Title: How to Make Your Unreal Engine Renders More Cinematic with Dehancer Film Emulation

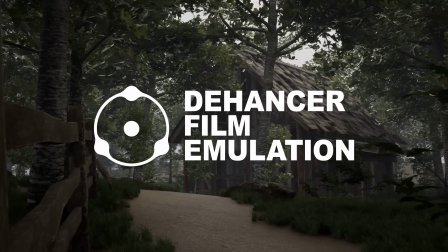Hello friends, today we are gonna take a look at Dehancer plugin, which is a film emulation plugin for cinematic shots and renders.
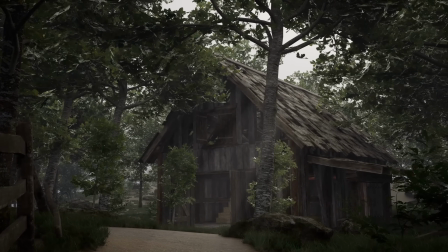The main purpose of the plugin is making your renders and camera shots look more filmic and cinematic.
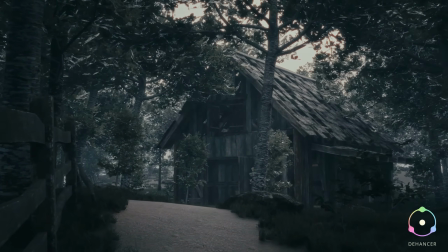I rendered a cinematic shot in Unreal Engine 5, as you can see on the screen, to use as a sample for this video.
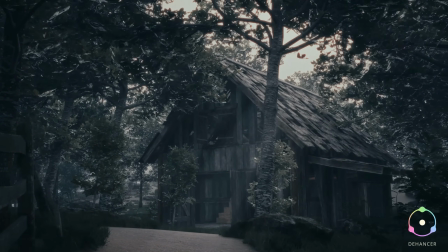And this is the before and after comparison.
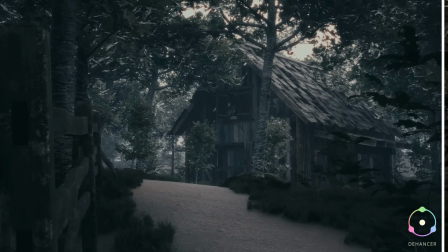We are gonna try to make this shot look more filmic on DaVinci Resolve by using Dehancer Pro.
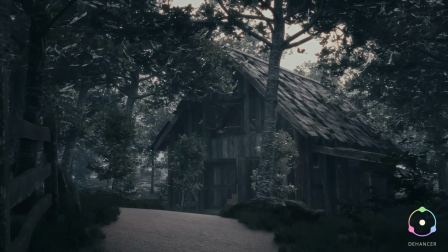So thanks to Team Dehancer for giving me the license.
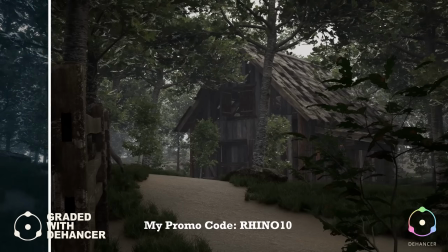If you like and wanna buy Dehancer, don't forget to use my code for 10% discount.
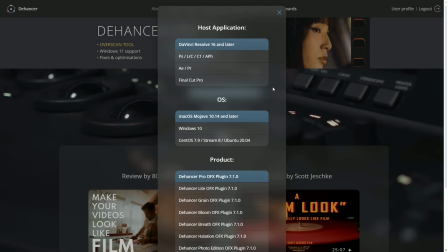And also, Dehancer supports many other video and photo editing softwares, as you can see on the screen if you want to use.
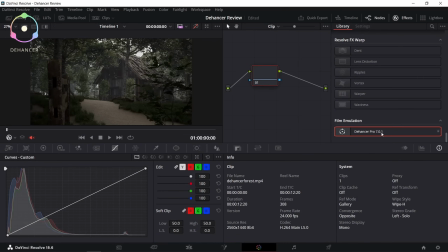So here we are on DaVinci Resolve. And let's just start by dragging our Dehancer Pro plugin onto our clip. And don't forget to click this button to see the effects. And you can find this all the way down here under film emulation.
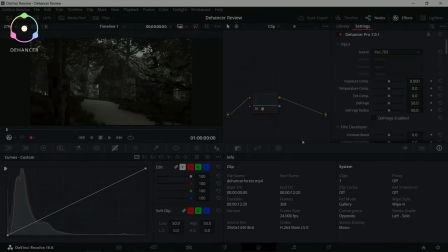You just have to drag it on the clip. So here we have a lot of adjustable settings here.
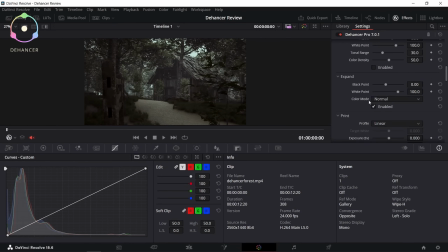I'm not gonna use all of them, but I will try to explain them to you as much as I can. Color grading process is done. Let's see the final results. This is before and this is the after.
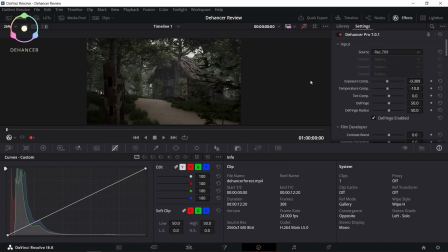So let's take a look at what I did with the settings. First of all, I slightly decreased my exposure and temperature to make my scene a little bit darker and colder.
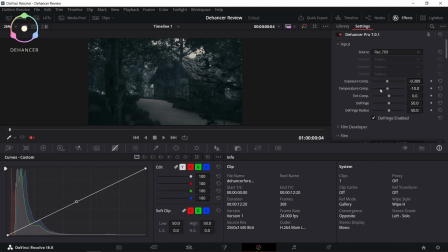Here I adjusting my contrast, and I don't think I need any contrast adjustment. It's fine by default.
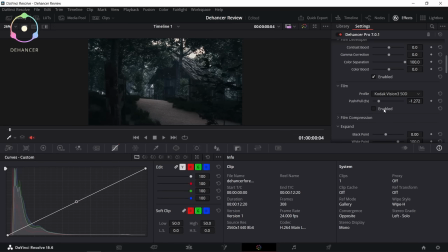And then I added a film profile, which makes my render look more filmic and out of a movie. And I guess it's one of my favorite things about Dehancer.
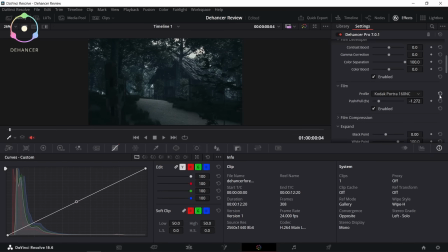I don't need to use film compression for my shot. It's used for increasing or decreasing the bright area and light source brightness. We don't have any problem with the brightness, so I'm not gonna use it.
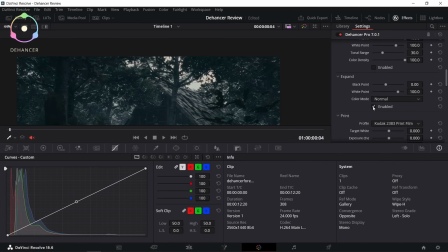These black point and white point values also help you to adjust the overall brightness of your scene.
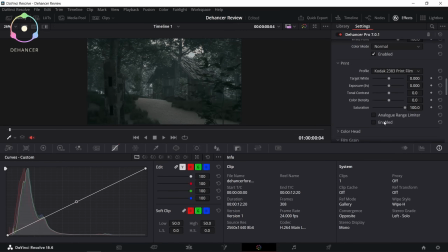I think the print film is one of the key things for my render, so I enabled it. It adds my scene those cinematic colors and exposure.
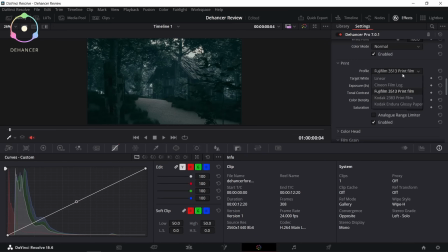And I enabled the film grain because I like the look of the film grain,
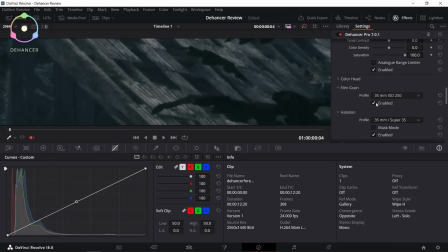and I think it gives a lot of filmic look to my render.
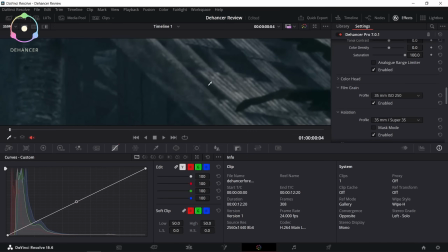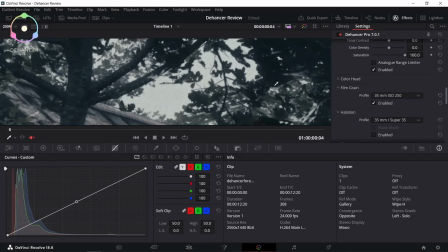I really like the red outline from the halation and the glow from the bloom effect, so I enabled both of them.
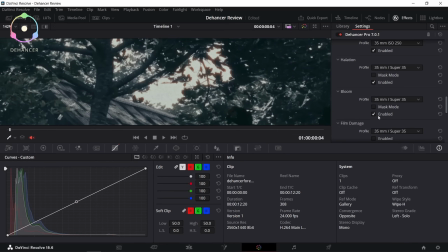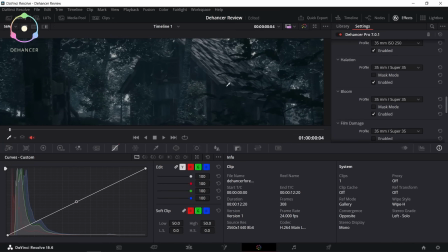I'm not gonna enable the film damage effect, but I just wanted to show you guys how it looks.